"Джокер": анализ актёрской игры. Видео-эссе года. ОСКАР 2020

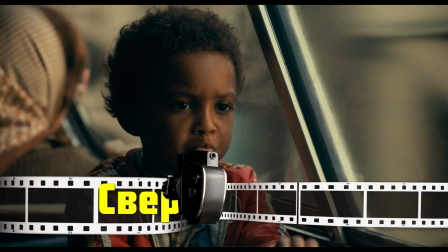[4:09]
Давайте проанализируем сверхзадачу Артура. На первый взгляд кажется, что главное желание героя очень простое.
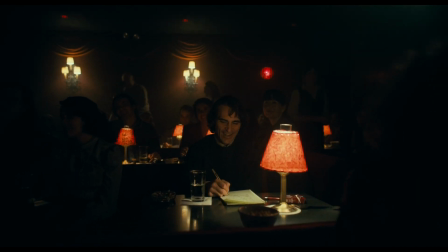[4:16]
Артур хочет стать стендап-комиком. Но насколько это удачное формирование сверхзадачи?
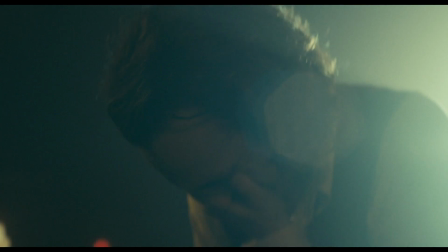[4:22]
Много ли людей в жизни хотят стать стендап-комиками? И не кроется ли за этим желанием что-то другое?
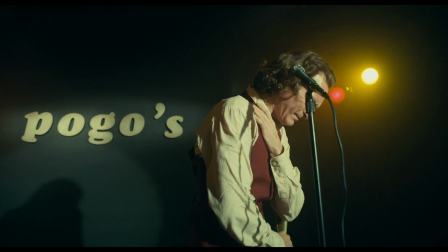[4:29]
Чтобы отождествить себя с героем, сверхзадача должна быть максимально простой и доступной для любого человека.
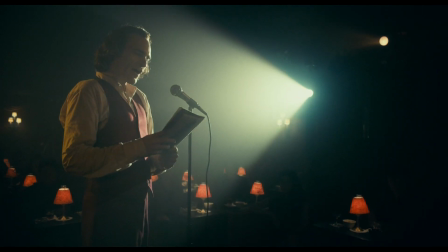[4:36]
Она должна укладываться в базовые человеческие потребности,
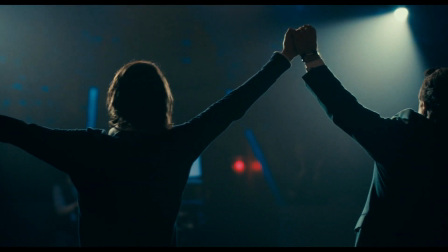[4:40]
и чем она более необходима человеку, тем она будет лучше понята зрителем.
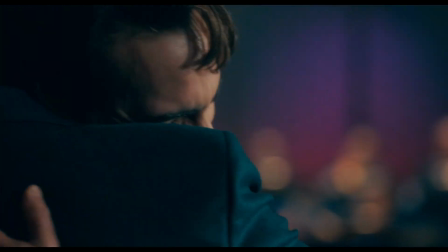[4:46]
Так почему же Артур хочет стать стендап-комиком? Он хочет получить внимание и хочет, чтобы его заметили.
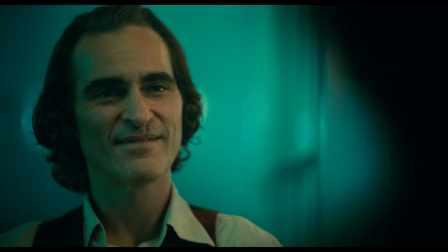[4:53]
Как и любой человек, главный герой хочет, чтобы его любили и ценили. Так что сформировать сверхзадачу Артура можно так.
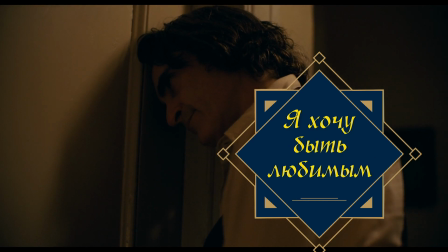[5:01]
Я хочу, чтобы меня любили. Очень важно при формировании сверхзадачи или сценической задачи использовать активный глагол.
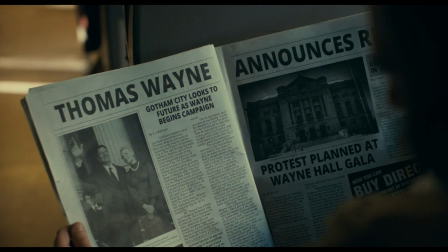[5:11]
И на банальном примере я объясню почему. Мужчина говорит женщине: «Я тебя люблю». Женщина ему в ответ: «Ага, классно». И уходит. А вот теперь сравните.
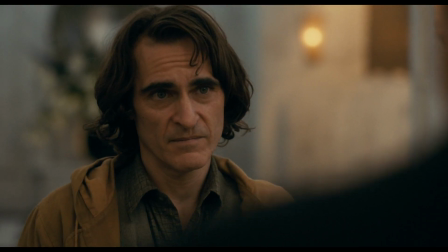[5:23]
Мужчина приобнимает женщину и говорит: «Я хочу быть с тобой». Да, примеры весьма условные.
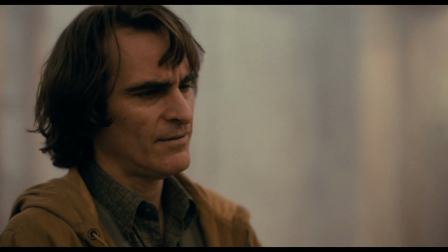[5:30]
Но во втором случае женщина вынуждена реагировать на мужчину.
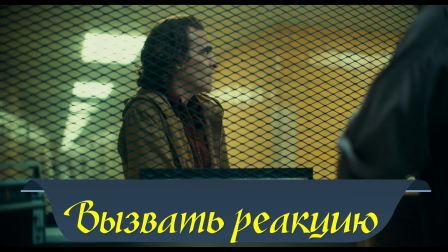[5:34]
Отсюда одно из важнейших правил в актерской игре – вызвать реакцию собеседника.
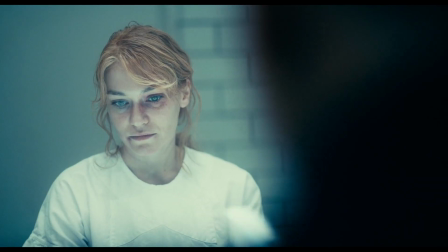[5:40]
Ведь в жизни, когда мы кому-то что-то говорим, то стараемся добиться нужной нам реакции.
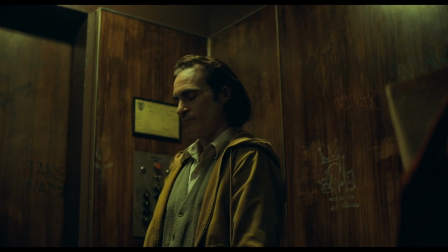[5:46]
Наша задача в любом разговоре – извлечь для себя выгоду. Поэтому нам так важно, чтобы нас услышали и дали нам обратную связь.
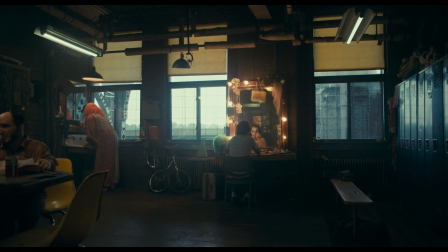[5:55]
С точки зрения сценической задачи разберем первую очень важную сцену.
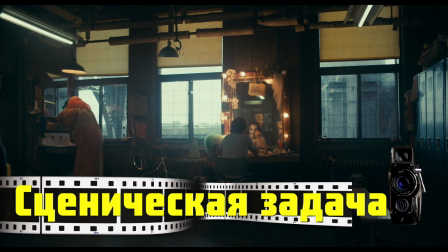[6:00]
Открывающая сцена фильма всегда имеет колоссальное значение.
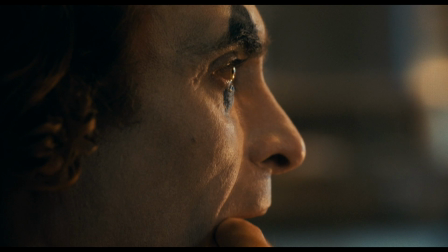[6:04]
В ней не произносится ни единого слова, но именно эта сцена задает тон всему повествованию.
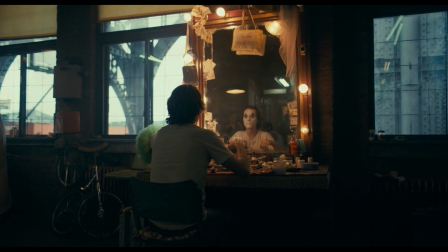[6:11]
Давайте посмотрим на поведение Артура. Герой Хоакина накладывает грим, кажется, ничего такого.
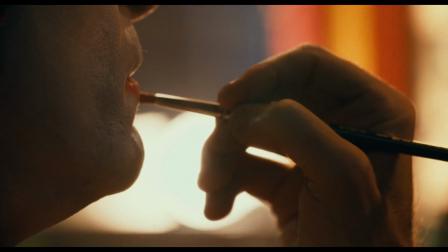[6:17]
Давайте посмотрим этот кадр, где Артур кистью красит губы.
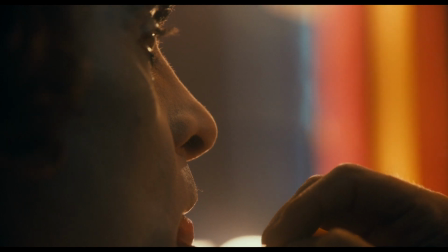[6:21]
Посмотрите, как в определенный момент он как будто погружается в себя и останавливается.
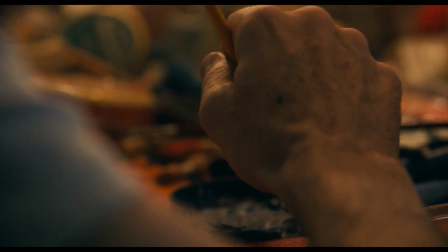[6:27]
Затем он макает кисть в краску. Рука его неуверенно держит предмет.
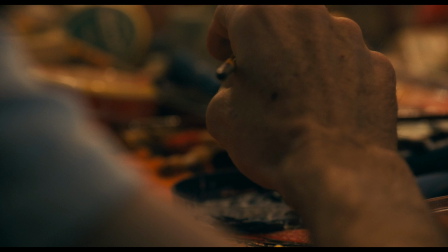[6:32]
Из поведения героя видно, что он останавливается и как будто не видит смысла дальше продолжать наносить грим.
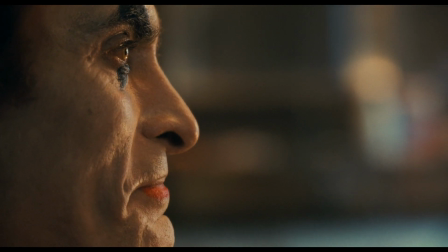[6:39]
Затем крупный план с плотно сжатыми губами героя. Мы чувствуем напряжение.
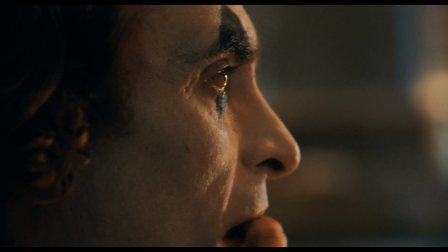[6:44]
Он пытается улыбнуться. С виду даже у него получается это естественно, но улыбка быстро исчезает.
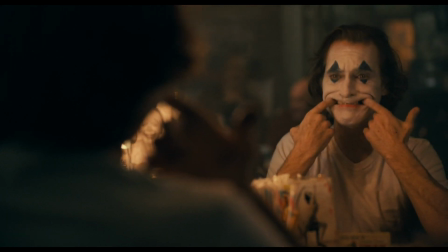[6:51]
Но эта улыбка ему необходима, потому что он клоун. Клоун не может быть в депрессии, не может быть грустным. Уже в этой сцене заложен ключевой конфликт фильма – столкновение личности и общества.
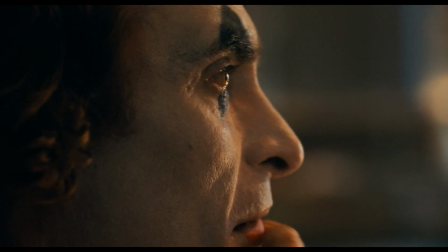[7:06]
Главный герой хочет быть таким, каким он должен быть согласно социуму,
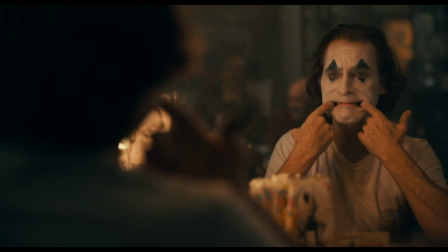[7:11]
поэтому он решает силой создать улыбку на лице, но затем он вновь возвращается к грустной улыбке.
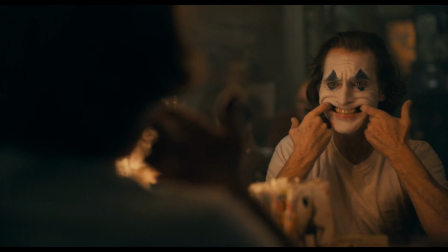[7:17]
Внутри персонажа происходит борьба. Артур напрягается и пытается победить свою депрессию силой.
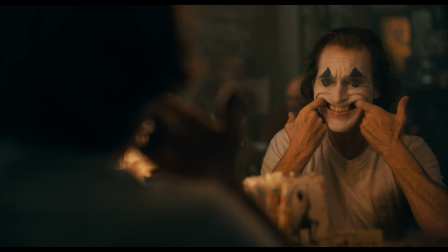[7:24]
И обратите внимание, что второй раз Хоакин делает улыбку более широкой и прикладывает еще больше усилий.
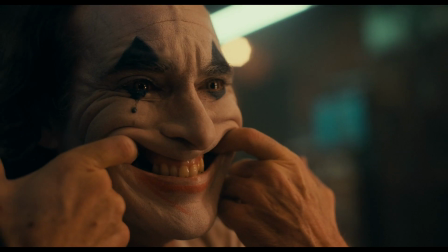[7:30]
Затем шикарный крупный план со слезами героя.
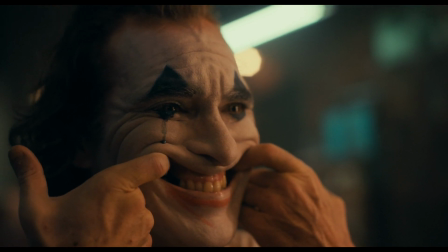[7:34]
Грим плывет, и мы видим ярко выраженный синий подтек от него, который отлично выделяется на белом фоне. Артур усиливает давление и старается еще больше.
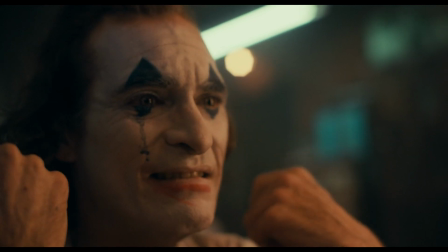[7:44]
А затем в наивысший момент отпускает руки, и мы видим потерянного человека, скованного болью.
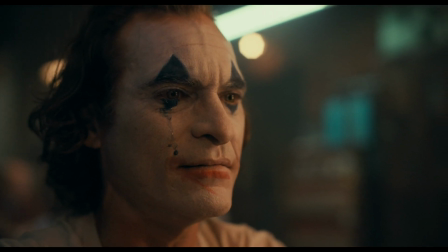[7:51]
И обратите внимание, как в конце персонаж смотрит в зеркало и погружается в себя.
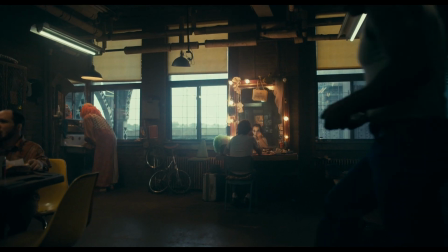[7:56]
Теперь давайте сформируем сценическую задачу персонажа Хоакина в сцене.
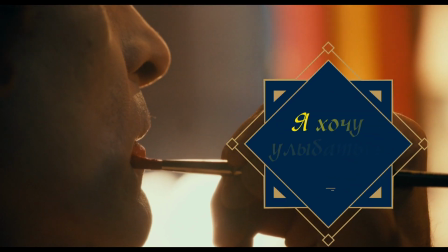[8:00]
Ее можно назвать так: «Я хочу улыбаться». Эта сценическая задача отлично работает на сверхзадачу.
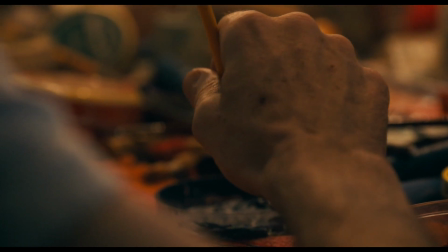[8:08]
Чтобы тебя заметили, тебе нужно быть позитивным, улыбаться, тем более когда ты клоун.